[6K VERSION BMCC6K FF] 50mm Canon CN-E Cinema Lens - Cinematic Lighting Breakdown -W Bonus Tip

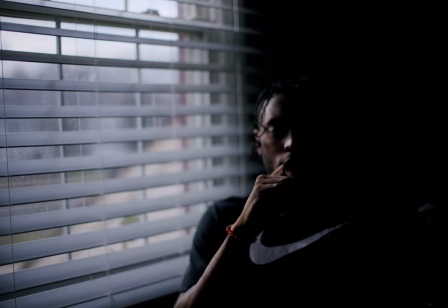[0:11]
okay I'm sorry I had to fix one thing so my name Claude Robinson the camera that I'm shooting on currently is the black magic cinema camera 6k full-frame obviously right now it's super dark I have a 50 millimeter Canon C&E
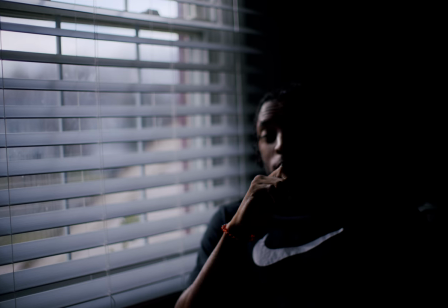[0:27]
that is at 1.2 um it is a ef mount and i'm using the viltrox adapter which makes the cameras which uh 1.2
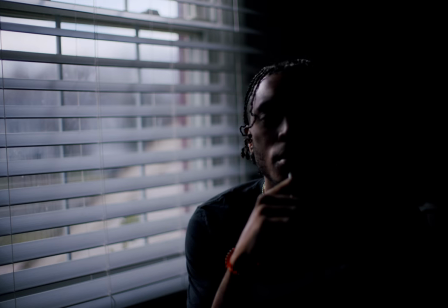[0:41]
maybe i'm not in focus so let me just zoom up a little bit um i have a nisi 1.8
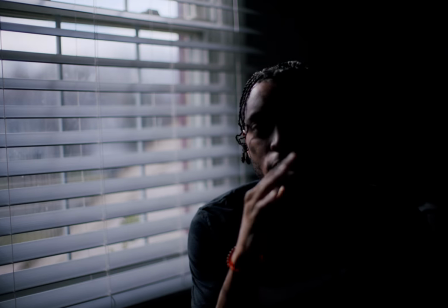[0:49]
ird or nd filter um attached to a small rig max matte box can't even talk small rig matte box and it is now currently exposing to my highlights which is the window
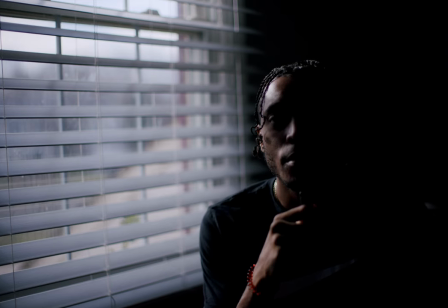[1:05]
right next to me right so i like the 50 millimeter for the look this is the full frame open gate look 6k and i like the look that i'm getting from it currently
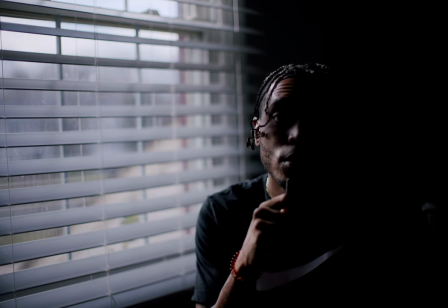[1:16]
but obviously i'm underexposed some people this may be moody and something that they want to look at as far as a visual representation but
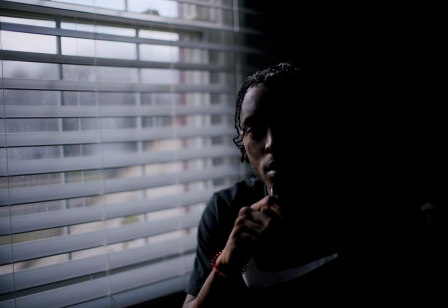[1:25]
we are going to work on this image so bear with us we're going to go through a series of steps i don't necessarily know where we're going to go with the light we're going to figure it out together so this is stage one part one tell me how you like the lighting comment below
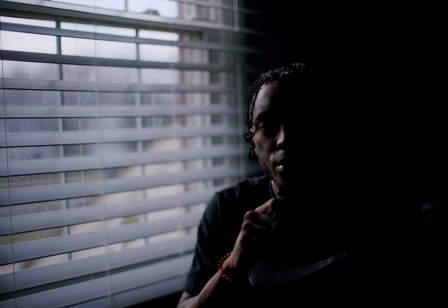[1:40]
let me know again 50 millimeters black magic 6k
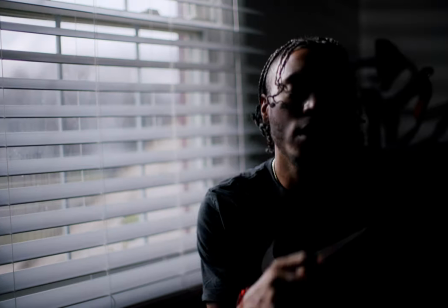[1:46]
full frame open gate i can't see myself so let me actually fix that.
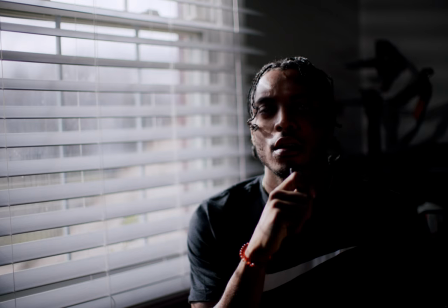[1:52]
What did I do from the last scene to this scene? For one, the sun is now brighter.
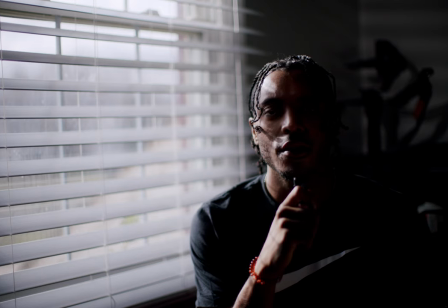[1:58]
Maybe that changes any of the exposure settings from before.
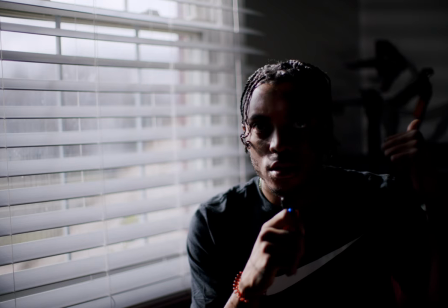[2:02]
Two, I added a slash or kookalorus to the background because it was just super dark back there.
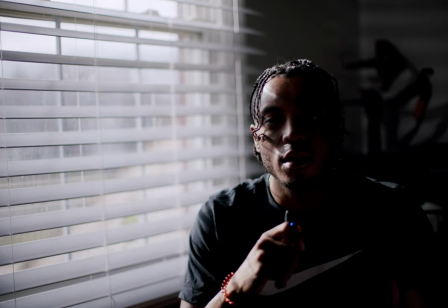[2:09]
Added the shears as far as the form that the light cuts through.
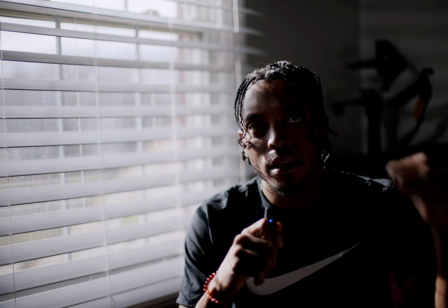[2:14]
It's giving it a sheer effect so that it looks like the window is adding some light to the background right so i'm just drawing a little bit of attention and
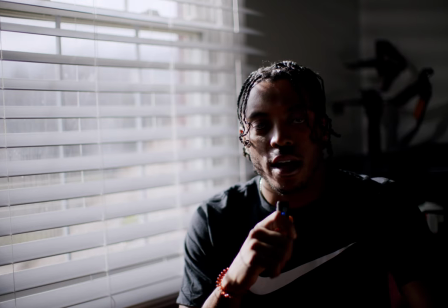[2:25]
i guess getting my ratios correct in a sense of however i can do that
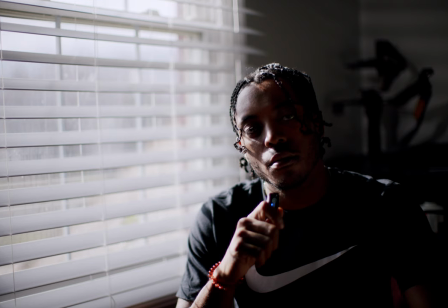[2:32]
the sun is super bright right now this image to me is starting to form somewhat
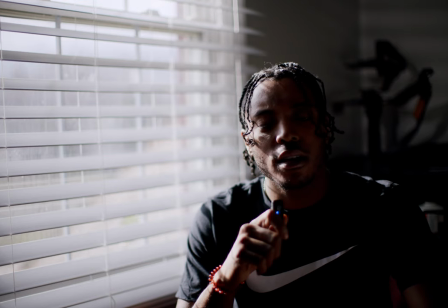[2:38]
of a cinematic story if that is even what i'm even doing right now i'm just kind
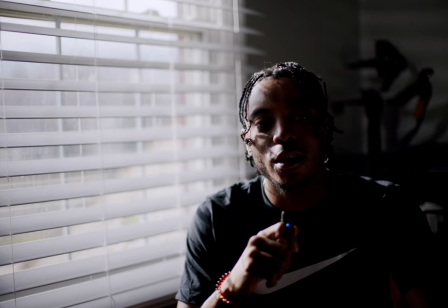[2:43]
of pointing the camera putting on a tripod and trying to figure out um balance in lighting luminosity um contrast ratios
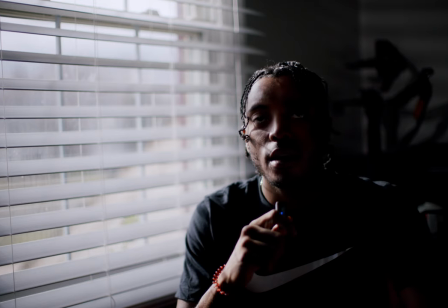[2:56]
um and some other things you know the ambiance see the the sun's going back down now so i'm going to do another thing which
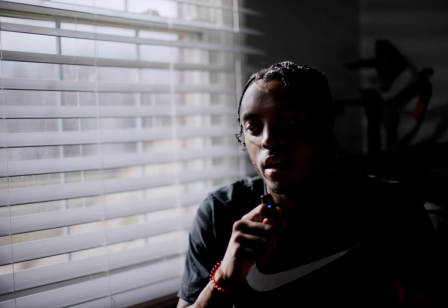[3:05]
is add any type of um haze and i'm going to try to get that going just to see how that looks for this image because they see it adds
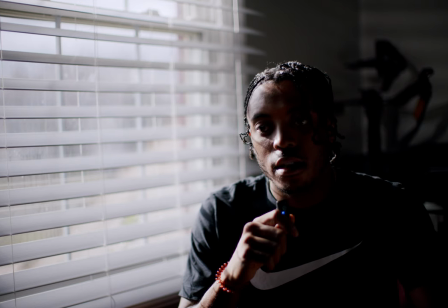[3:13]
um to the atmosphere to the ambience um the lights bounces off of the smoke or
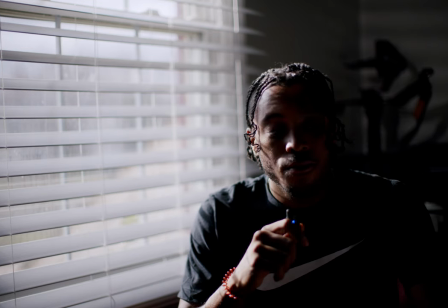[3:20]
the haze whatever have you in the room so let's see what that does all